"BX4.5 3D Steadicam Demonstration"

So one of the most important things for 3D is keeping the camera moving. We don't want to create a sense that the camera is too big and static all the time.
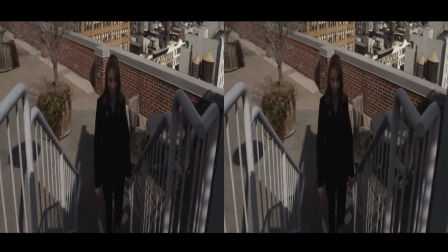By putting it on a Steadicam, it opens us up to all the normal types of shots we'd have in a 2D production,
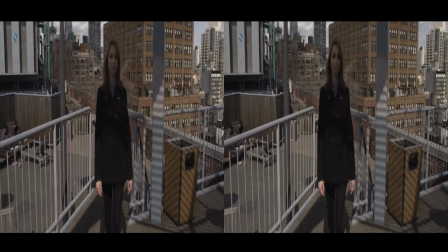and it just really enhances the 3D effect.
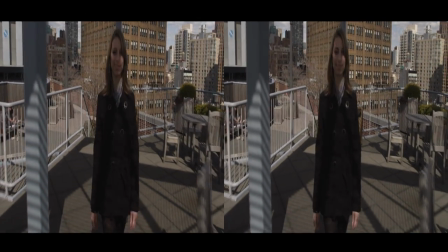We get motion parallax, we get a real natural sense of being there.
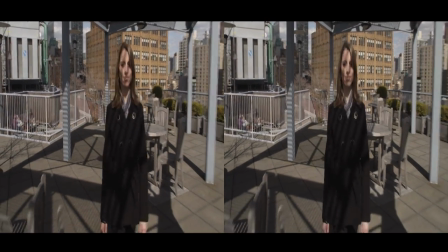And of course, we always want to use the same kind of camera support systems that we're used to in 2D.
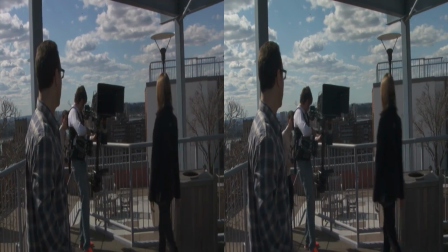Things like steady cam, handheld, lightweight jibs. We don't want to have to sacrifice that to be shooting in 3D.
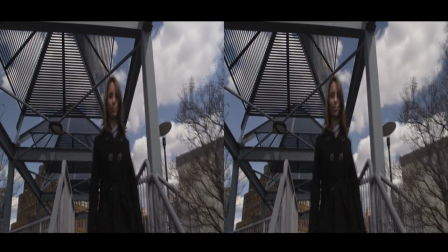So we can see Phil is negotiating these stairs without much difficulty at all.
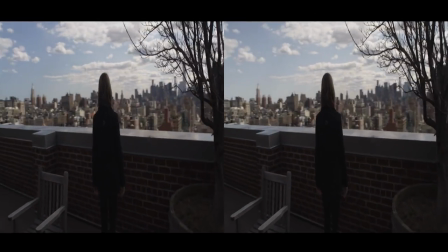And that's exactly what we want. It's a common misconception that steady cam or handheld shots are not possible or too expensive to do in 3D.
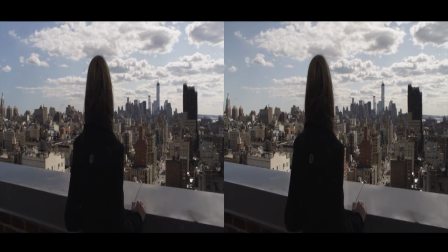Not the case.